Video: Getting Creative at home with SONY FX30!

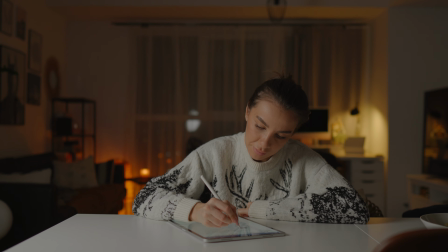(4:07)
If we look in the back, we can see the softbox there.
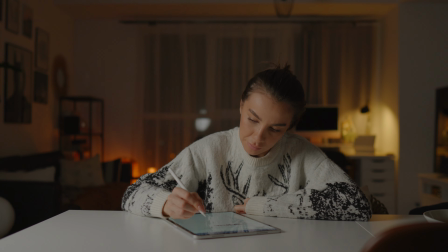(4:12)
So I'm gonna have to do something in order to not see it.
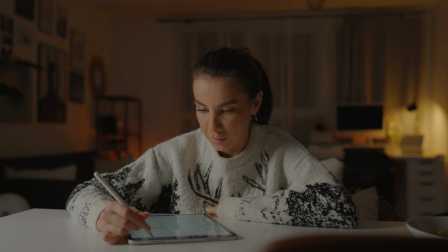(4:17)
I'm either gonna change the orientation of the camera and come from here and try to avoid it,
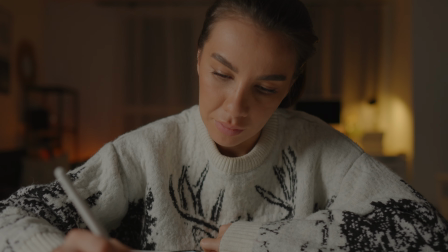(4:25)
or I'm gonna try to move
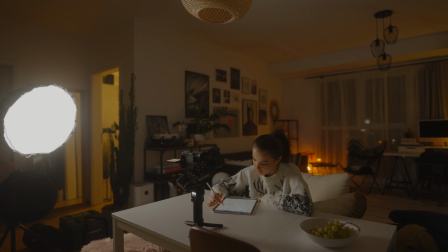(4:29)
the light a little bit in the back so we cannot see it any longer.
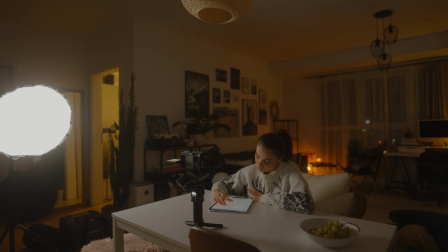(4:37)
Try to avoid any spills from the softbox and increase the light a little bit more.
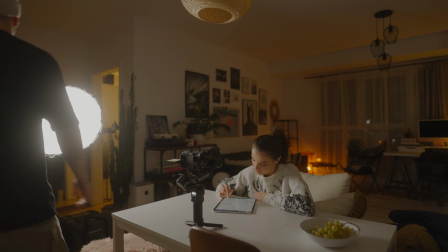(4:44)
What I want you to understand is that the light right now is only at 29%.
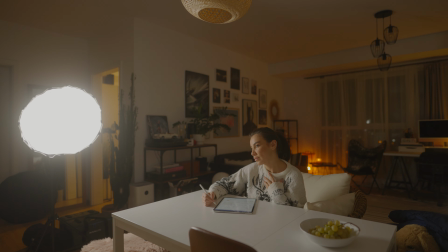(4:51)
So we have enough light to make anything we want. So I love how the exposure looks right now. Everything looks more natural. We have more fill in the room, so I think the shot looks better.
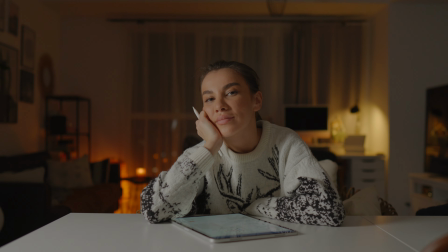(5:05)
So I'm gonna press record and you're gonna see exactly how it looks.
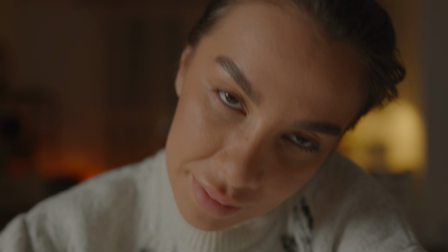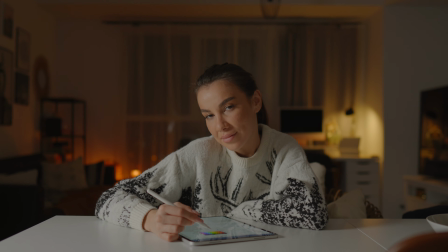(5:17)
So as you can see, the shadows gets filled better and everything looks
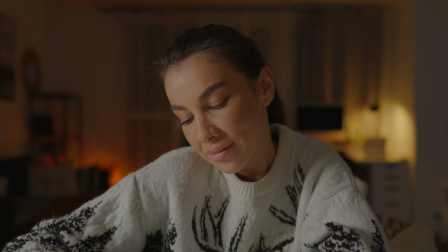(5:24)
a little bit more pleasing, not so contrasty, as you can see.
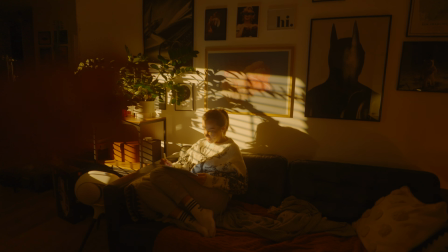(5:29)
This is our next setup, and as you can see,
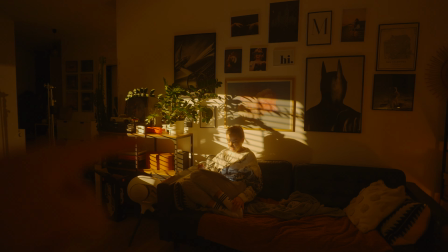(5:33)
a few more lights could have been better, but I think I'm gonna get the shot.
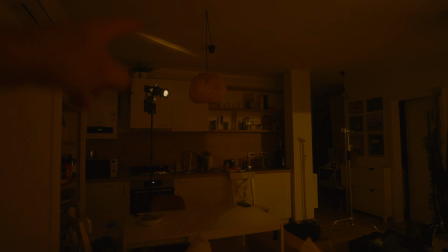(5:38)
So our light is right over there and it's with a projector lens and it's mimicking some blinds.
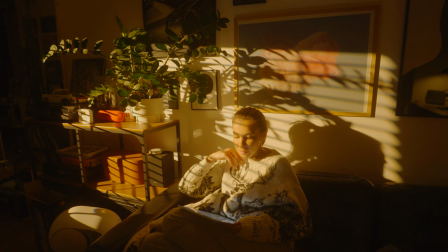(5:47)
And you're gonna see in a bit on the shot that it actually looks quite cool.
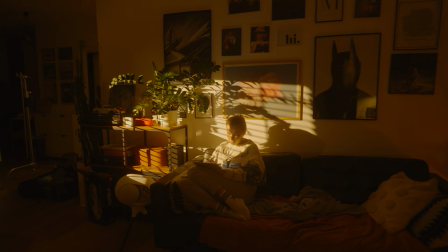(5:51)
And I think it sells the idea that it's a sunset and sun is about to go down.
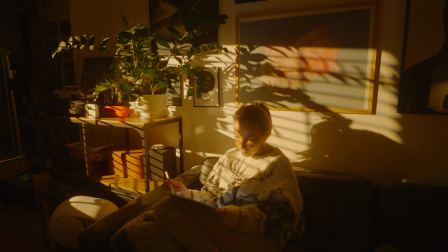(5:58)
And
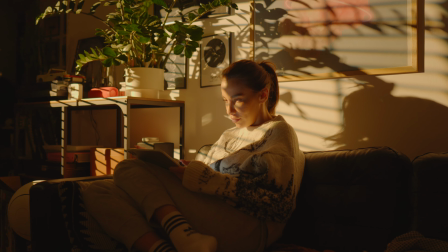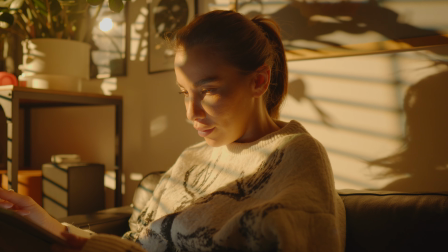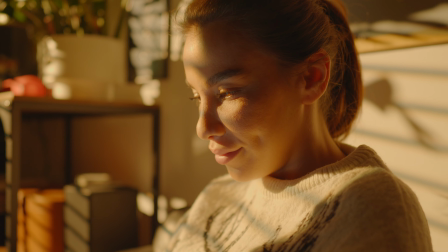(6:08)
if we get closer, kind of looks better.
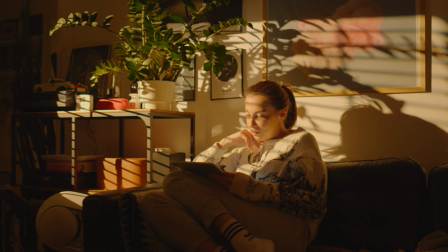(6:14)
But if we get a little bit too wide,
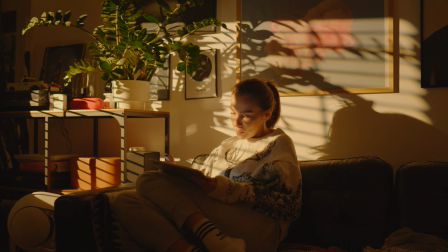(6:19)
there is too much black, so that's not okay.
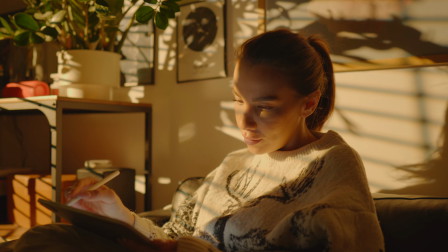(6:25)
But I think I have an idea on what I can do.
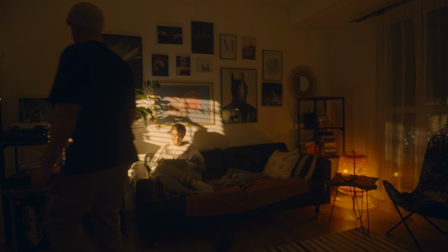(6:28)
If we open up this, it might fill up our shadows.
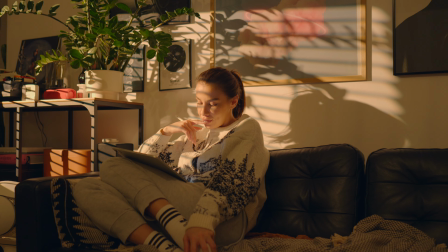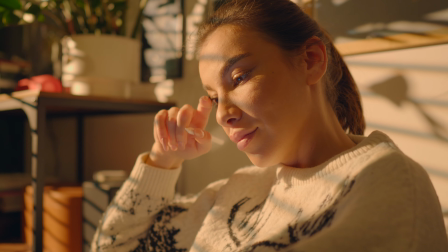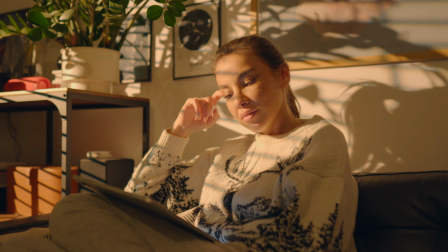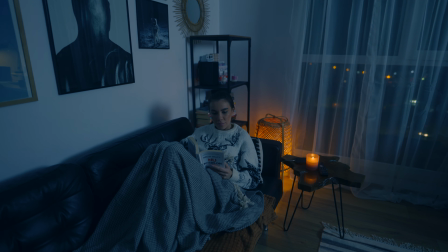(6:51)
For my next shot, I'm doing something a little bit different.
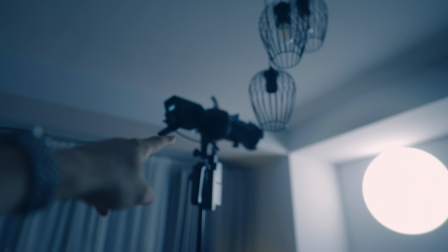(6:55)
I'm pointing the Forza 60B towards the wall,
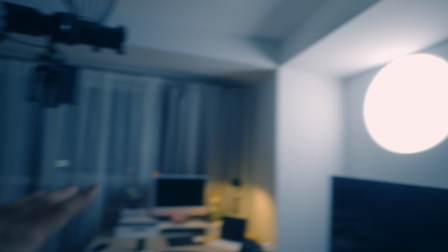(7:01)
and then the wall creates a very soft light that bounces onto Modalina.
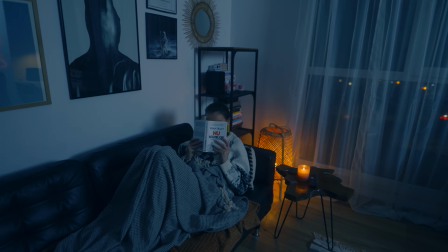(7:07)
And what I wanna do is like create like a night shot where she seems like she's staying on a tablet and it's night,
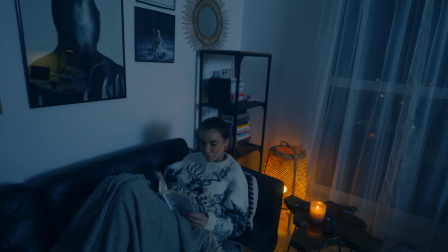(7:15)
and we have a little bit of lighting there that is keeping the atmosphere. And what I did is also change the white balance of the light.
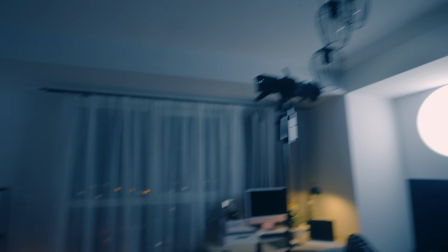(7:22)
So because the Forza 60B has white balance, I can put a little bit of a more
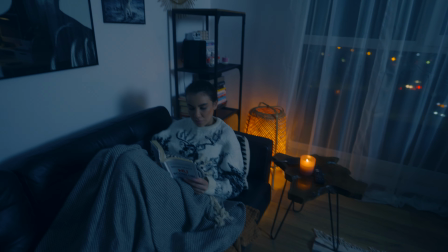(7:29)
colder tone onto this scene and see exactly how it works. So let's see if this scene is gonna look nice.
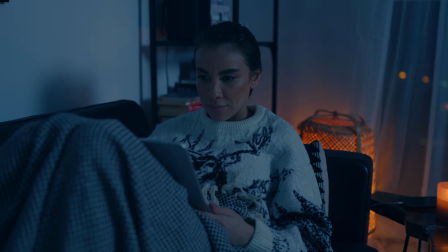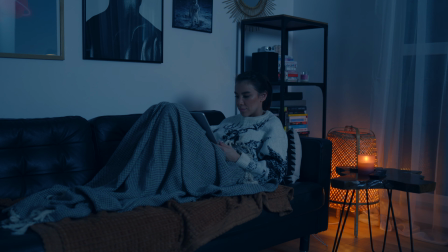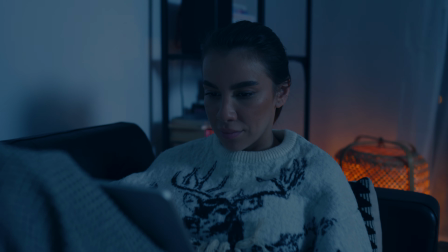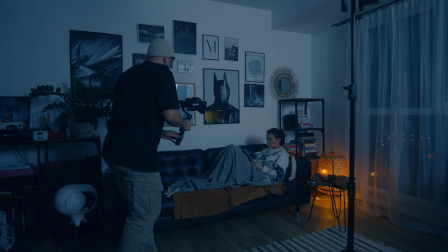(7:52)
I hope you enjoyed this video and you managed to learn a few things from it. As you can see, you can get very creative even with one light. So if you enjoyed this video, make sure to subscribe. I'm Alexandre Don and thanks a lot for watching. Peace.